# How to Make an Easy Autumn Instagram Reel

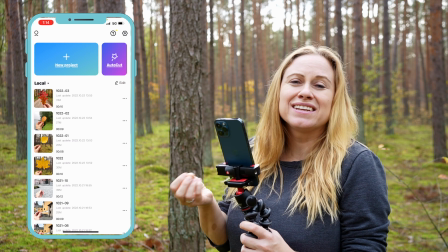249s
Personally, I like to use CapCut. CapCut is a free app that you can download and you can use it to reverse your clips quickly and easily.
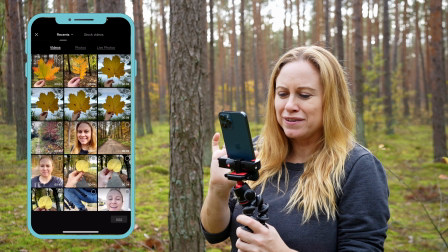258s
So enter CapCut and press plus new project and then start selecting your reels.
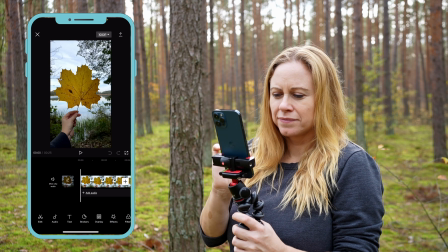265s
So you can see I have a few different ones filmed here. Let's add that.
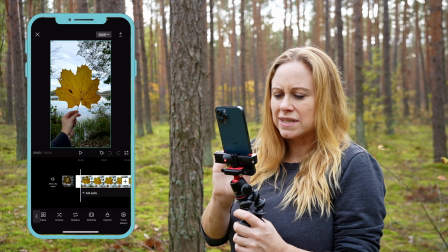272s
Awesome. Once you have it added, just click on the clip and then at the bottom, scroll down to
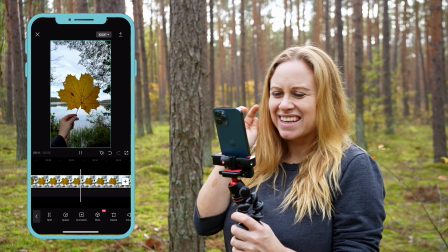280s
reverse the clip and then preview it. So let's see how this looks.
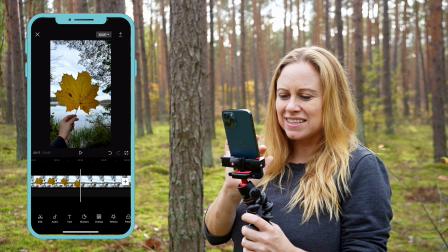286s
Ooh, that looks nice. Okay. And since you filmed it in CapCut, you can do additional editing stuff here.
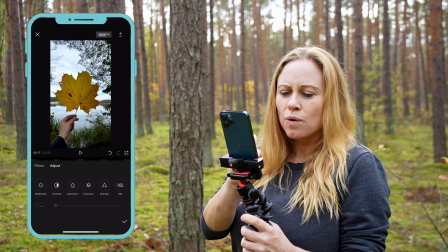292s
What I suggest, let's pause that, is that you do some adjustments, minor adjustments.
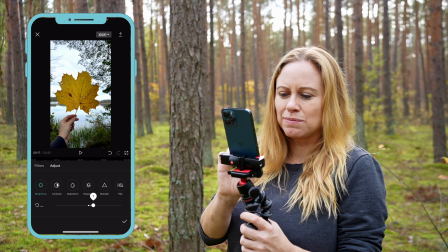298s
What I typically like to adjust when I'm editing video is the brightness.
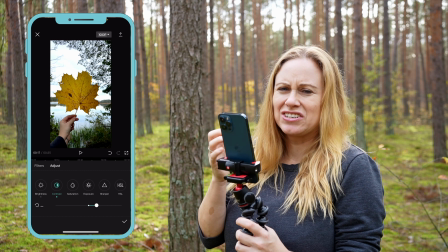303s
So I'll typically increase the brightness, and then the contrast.
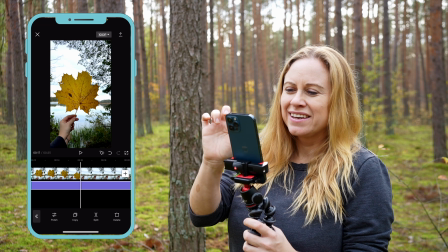308s
I like to increase the contrast. This way the image quality looks a little bit more crisp.
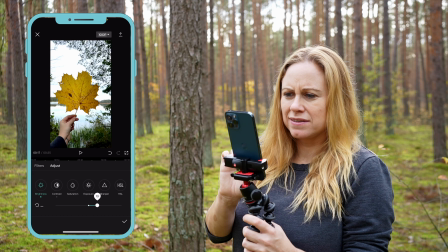313s
So once that's done, you can, let's actually increase it just a little bit more brightest.
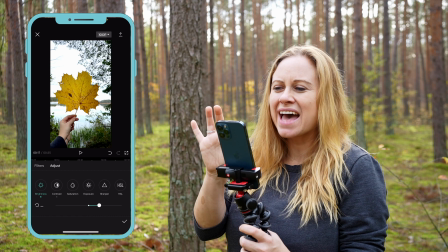320s
I just like things nice and bright and colorful. Okay, once that you're happy with that, then you just want to export that file.
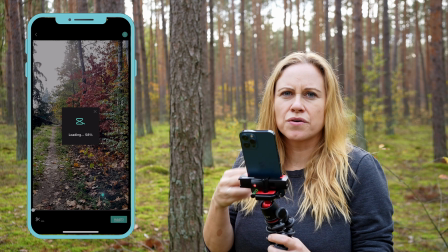328s
So we're going to repeat that process and do the same thing for all of them.
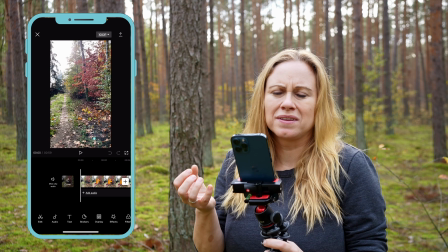333s
The longer the clip is, the longer it's going to take for it to load and the longer it's going to take for it to edit.
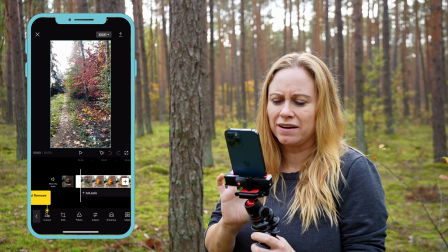339s
So you can cut these and shorten them beforehand, but I personally don't waste the time doing all that before I put it in here.
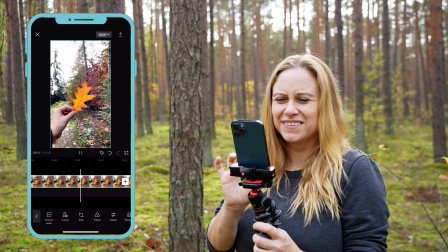347s
I rather just do it once and not have to edit and keep editing them. Ooh, they're looking good! You can add multiple videos and do it that way, but personally I prefer doing it one at a time so that way I can keep track of which ones I've added and make sure that I have all of them. Final one! Okay, I almost got this! I've been considering moving my YouTube videos outside for a while now, and after today I think I might film more outside. Okay, so I have all of my clips reversed, edited. Now it's a matter of uploading them to Instagram Reels.
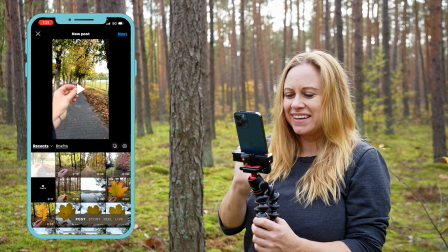384s
So you're going to want to open up Instagram Reels, go into a new reel,
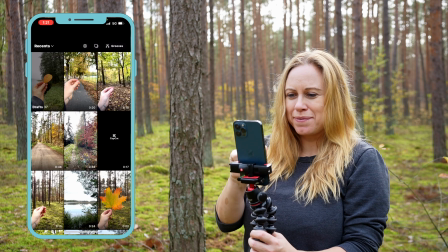391s
and then to add them, you're simply gonna swipe up. So let's add this one.
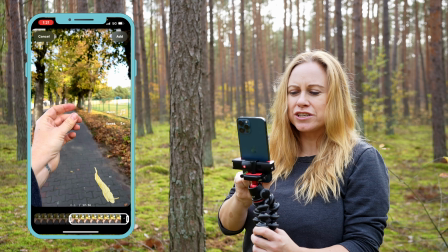398s
And when you're gonna add them, you're gonna trim. As you're adding them,
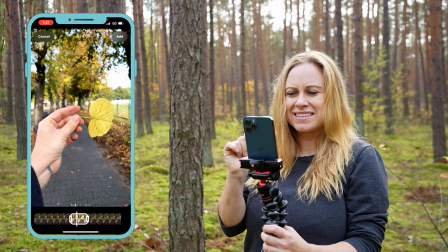402s
you're trimming it so that the leaf starts while it's already in the frame and then it ends as it's fully in your hand.
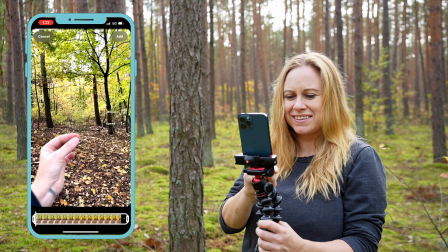410s
So you can see one and then swipe up and add the next one.
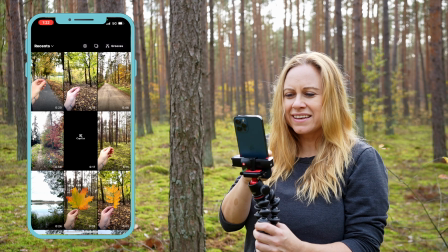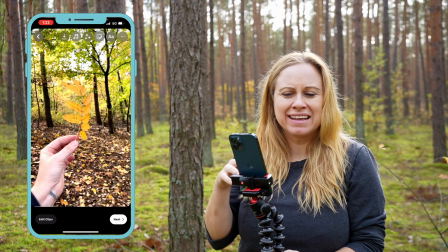426s
And then continue the process, making sure you add all of them. Once you have them all added, then you can go in and you can edit your clips.
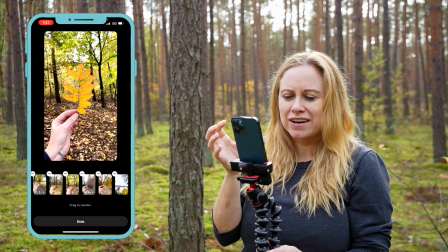434s
So you can press reorder and then organize them so that each shot looks a little bit different.
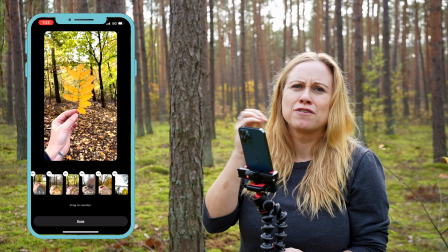441s
So you go from maybe light to dark to light, and then your colors and leaf sizes and shapes vary from clip to clip.
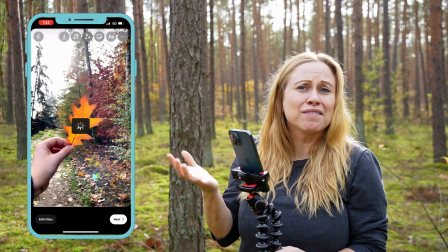449s
Once you're done, I suggest that you first save your reel. Having a backup is great because Instagram sometimes just likes to stop working,
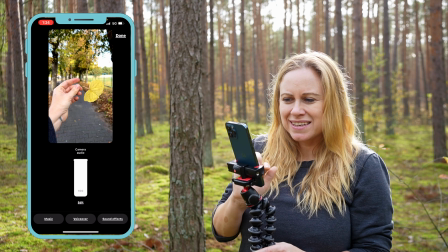457s
and this way you're set and you don't have to do it again. And then to add music, press the music note,
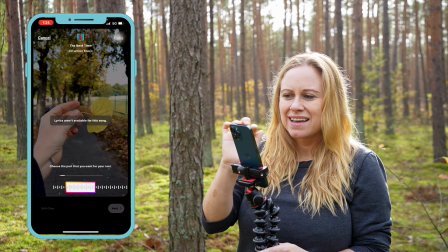463s
music, and then you can select whichever song you think would be best, add it, and your reel is ready with music. So there you have it. Now you can create your very own fall reel. If you do, please tag me so that I can share it on my Instagram. My Instagram is wonderful_Ida.